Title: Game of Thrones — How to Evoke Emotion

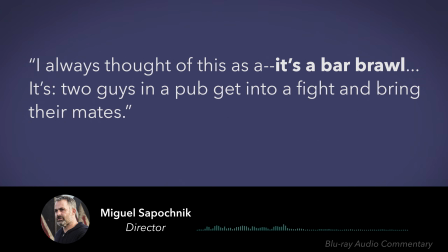I always thought of this as it's a bar brawl. It's two guys in a pub get into a fight and bring their mates.
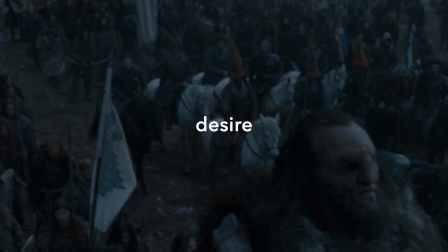Jon Snow's desire is to defeat Ramsay and reclaim Winterfell. The action he takes is going into battle.
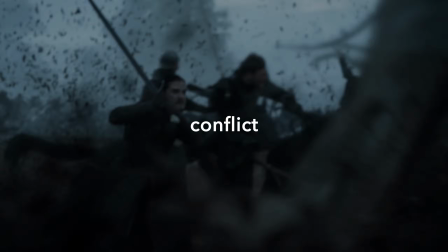The conflict is the clashing of the armies.
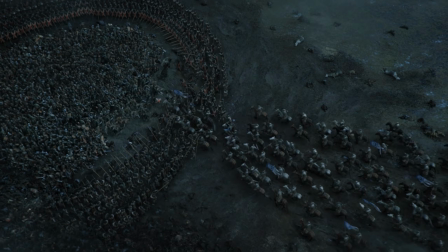And the change comes when Jon, with critical help from Sansa, has taken Winterfell and defeated Ramsay.
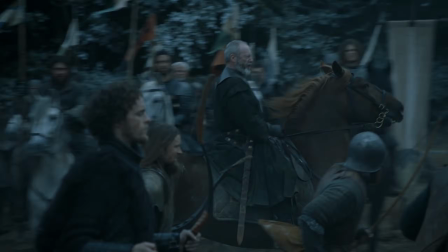But because the scene is 23 minutes long, it has to have multiple value transitions in order to remain exciting.
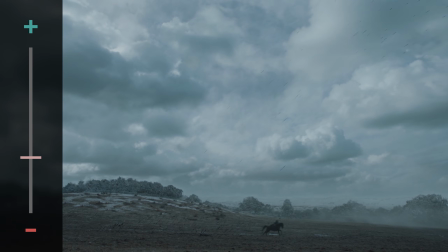Jon falls into Ramsay's trap when he tries to save Rickon. This forces his army to attack prematurely.
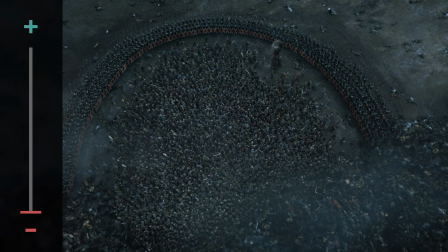What's left of his army is surrounded and faces certain demise, until they're rescued at the last moment, freeing Jon to go defeat Ramsay.
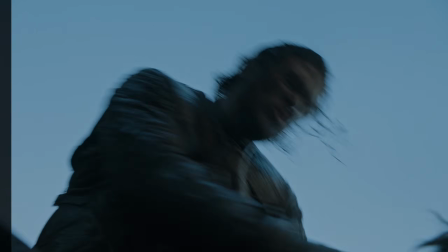But the filmmakers didn't stop there. I was looking for what's the thread, what's the thing that's going to take me through the battle, and what worked in Hardhome, and I think what works in any battle is following the characters.
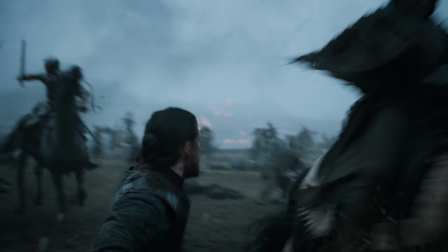By following Jon Snow, the scene is made even more compelling, because within such a battle, a single soldier can experience a ton of value transitions.
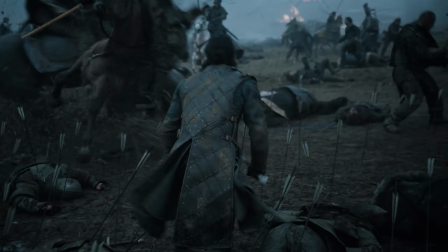This is partially why the Oner shot is so gripping. The camera follows Jon as he encounters constant and unpredictable value changes.
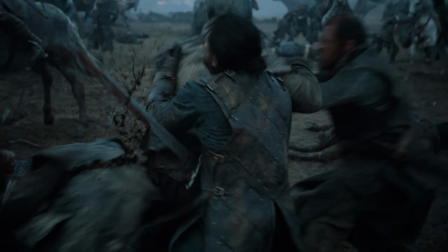All of this demonstrates how critical it is for a story to have an emotional ebb and flow.
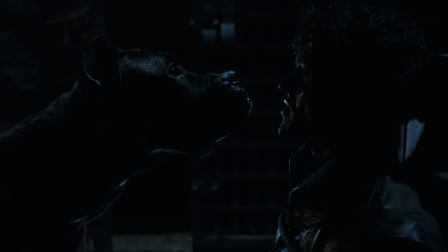When the plot takes the audience through a change in emotional values, we become engaged in the story and experience emotion.
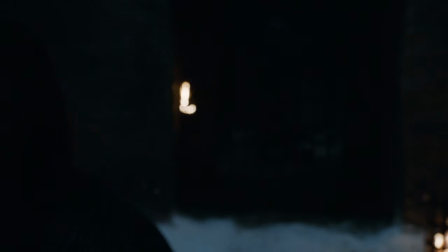But the filmmakers didn't just rely on the plot to create these emotional transitions.
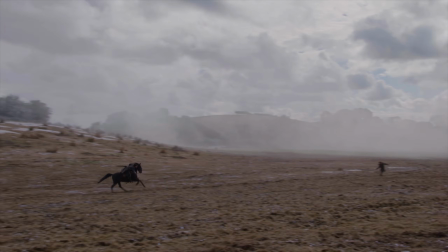They managed to squeeze in even more by toying with the audience's expectations.
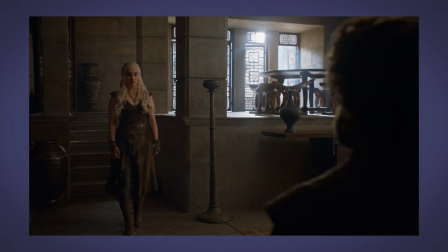First, it helps to understand that film is a language. Close-ups, wide shots, rapid editing, long takes, push-ins, pre-lapse, subjective sound design.
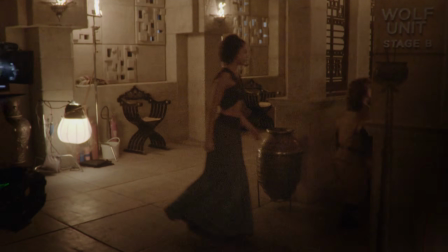This is all vocabulary that has evolved over time. And whether or not we are aware of it, we are all fluent in this language.
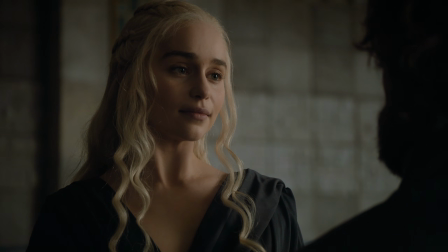We can read a close-up of a lingering glance and get that it suggests romantic feelings.
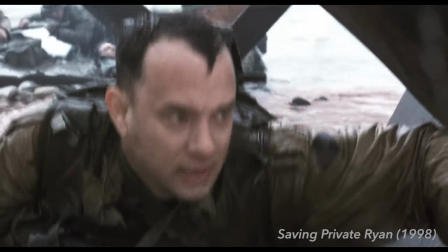We know that when the sound effects become muffled during a battle scene,
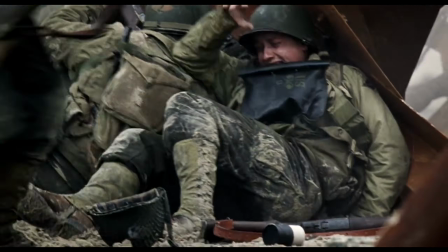it doesn't mean all the soldiers have suddenly gotten really quiet, it means we're in a heightened version of a character's perspective.
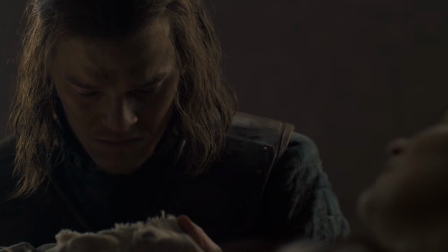And when the right music cue plays over the right edit, we know exactly what it means without a word being spoken.
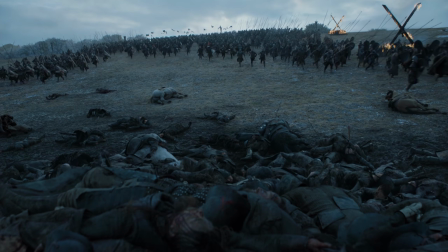There are 3 ways the Battle of the Bastards takes this knowledge of film language and turns it against us.
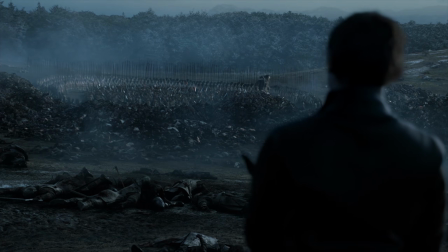The first is how it uses its musical score.
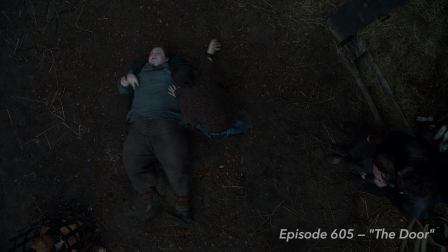There is a particular kind of score that has become associated with the tragic yet heroic death of a beloved character.
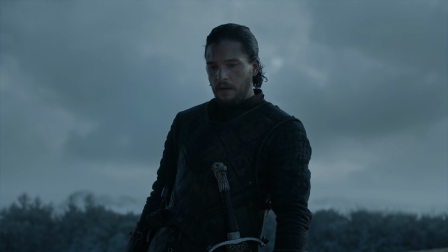So this same kind of score is used during moments when Jon Snow is in danger, as a way of almost tricking us into thinking that he may actually die.
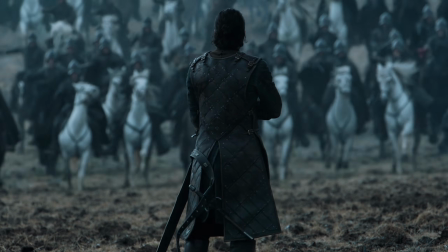Like when he's about to be overrun by Ramsay's charging army,
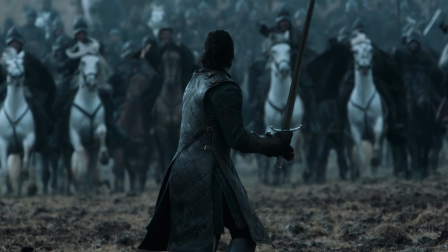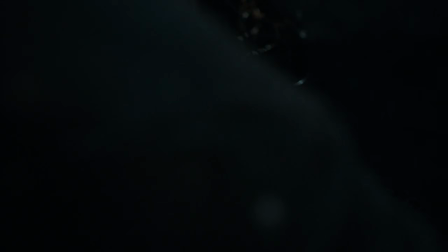and when he's being trampled by his own men.
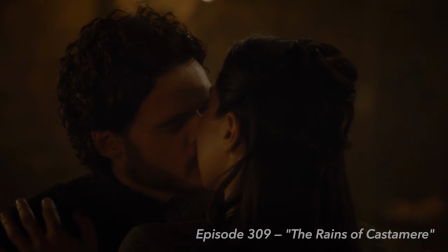Another example of toying with our expectations involves what I call a farewell scene.
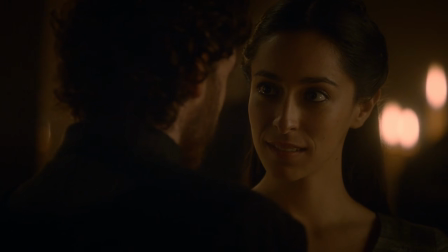Game of Thrones is not shy about killing its characters. But first, they're usually given a scene with a sense of closure that ends on an abnormally positive note.
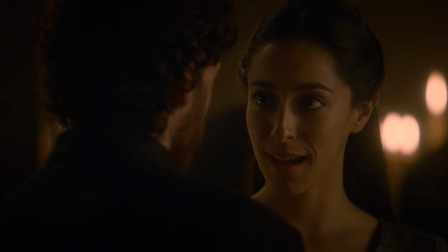Don't you want to teach little Ned Stark how to ride horses? I do.
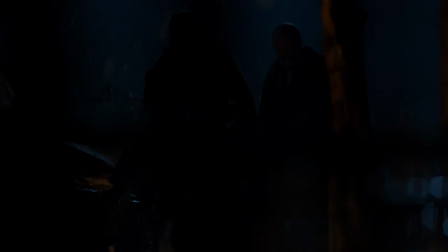The night before the battle, Tormund and Davos have a conversation with a sense of closure that ends on an abnormally positive note.
Maybe that was our mistake, believing in kings. Jon Snow's not a king.
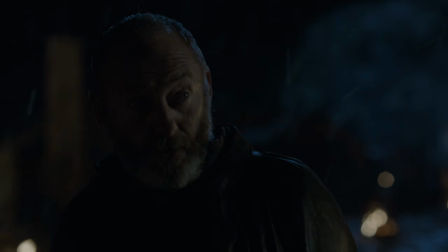No, he's not.
This could easily be the farewell scene for these characters, especially since their exchange doesn't contain any relevant plot information.
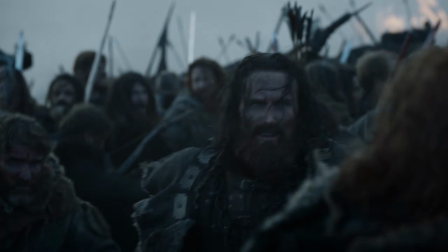And by including this scene, it signals to the audience on a meta level that it's possible for them to die, making us more worried when they're in danger,
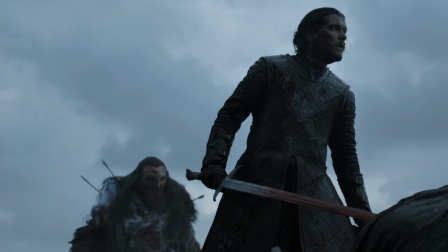and more relieved when they survive.
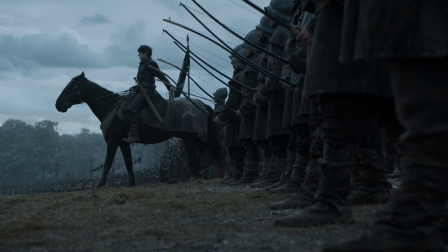But my favorite example of toying with our expectations happens just before the battle starts.
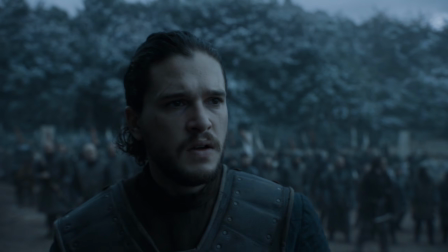Let's play a game.
This sequence breaks the rule of 3.
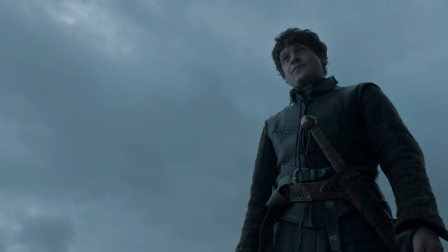3 is the smallest number required to create a pattern, so it shows up frequently in both storytelling and in our everyday lives.
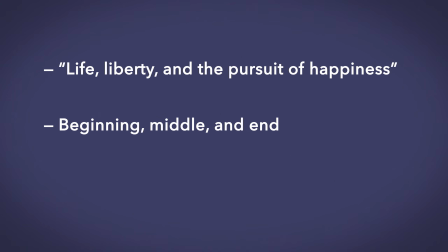Many popular sayings have 3 parts, our stories have a beginning, middle, and end, and even lists of examples feel more balanced when delivered in 3s.
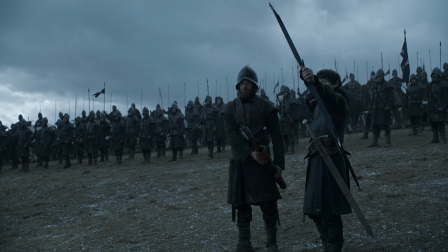So if your villain is about to kill someone and you want to build suspense, he can't kill him with the first shot, or the second.
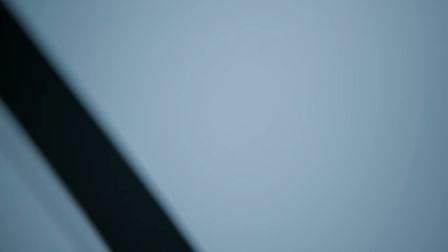To break the pattern, he must kill him with the third. But he doesn't.
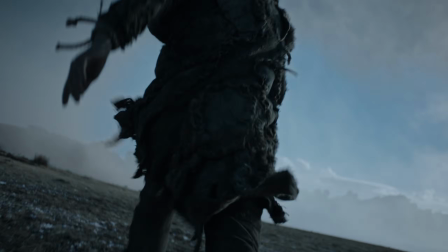The director even has the music build in anticipation of this moment, preparing the audience for the third shot to strike its target.
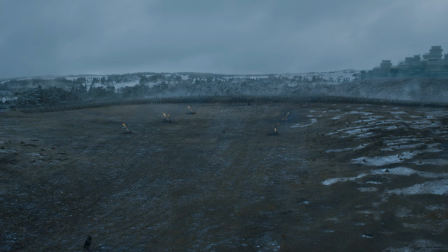And when it doesn't, we're left unsettled. What does this mean? Maybe there's hope that Jon Snow can actually save him.
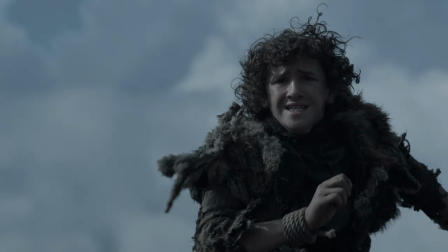Maybe Rickon will actually survive.
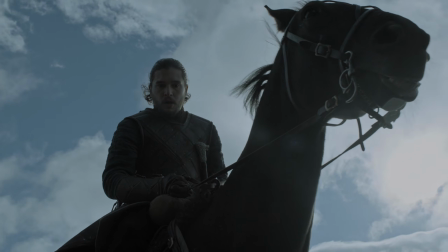Rickon's death would have been emotional even if it was the third arrow that struck him.
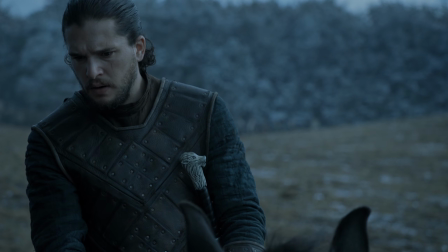But by breaking conventions and using the audience's knowledge of film language against them, the filmmakers provide an extra moment of false hope.
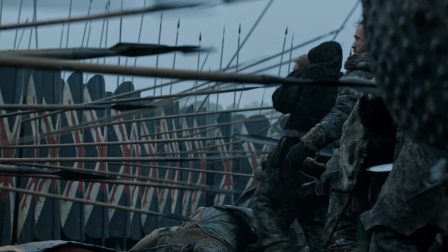One last transition of values. The Battle of the Bastards has all the fundamental elements of a good scene.
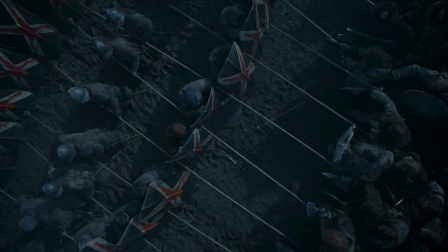It is jam-packed with transitions of values that ensure it's not simply a monotonous war scene.
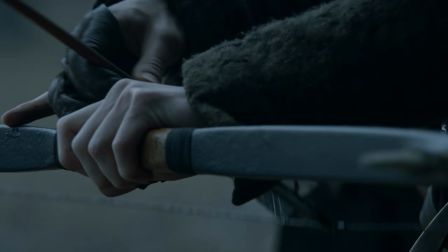And it goes even further, toying with our expectations of how a scene should play out so that we feel as hopeful, devastated, or worried as Jon Snow. This demonstrates once again that how you tell your story is as important as the
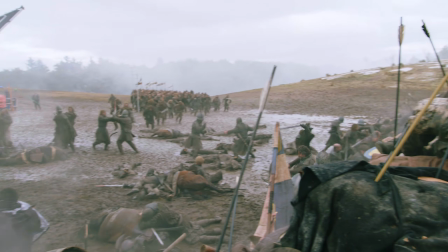content within it. that mastering the basic rules can allow you to then break them with powerful results,
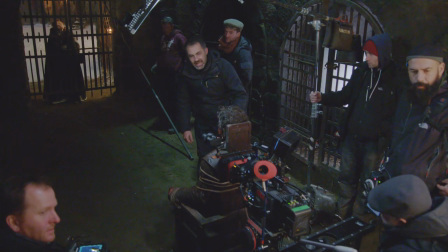furthering the evolution of film language in the process.
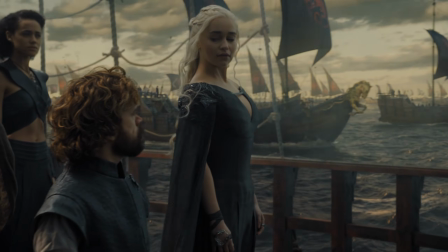And it shows how 6 seasons later, the audience can still be on the edge of their seat knowing that anything can happen in a Game of Thrones.
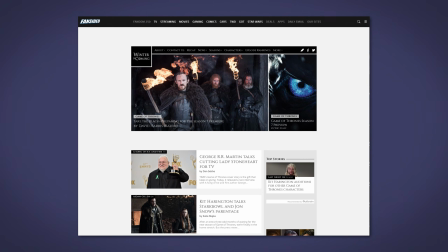While doing research for this video, I ended up finding a bunch of fascinating Game of Thrones fan sites.
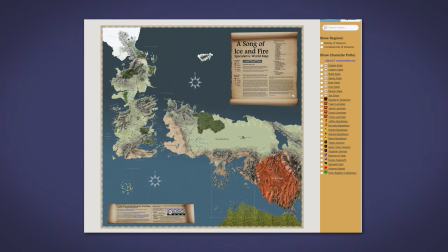Some about news, an interactive map of Westeros, even a blog for recipes inspired by the show,
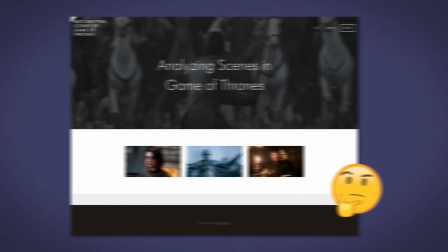which got me thinking how much fun it would be to make my own Game of Thrones site. If I did,
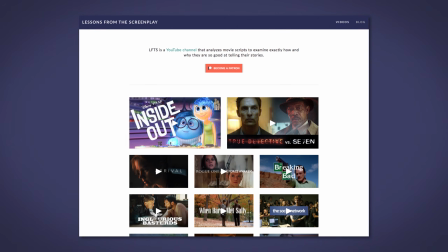I would absolutely use Squarespace because it was so easy to build the Lessons from the Screenplay website with their beautiful award-winning set of templates.
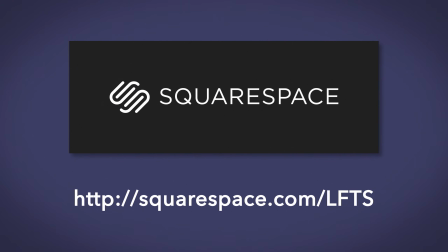Squarespace is an all-in-one platform with nothing to install or patch or upgrade ever. It's perfect for your fan site, blog, or even for your business. Visit squarespace.com/LFTS to save 10% on your first order. I hope you guys enjoyed this video. I want to say a big thank you to all my patrons on Patreon. You guys keep this channel going, so thank you. If you want to support this channel on Patreon, you can by clicking on the link below, and you can like this channel on Facebook to make sure you never miss another video. Thanks for watching.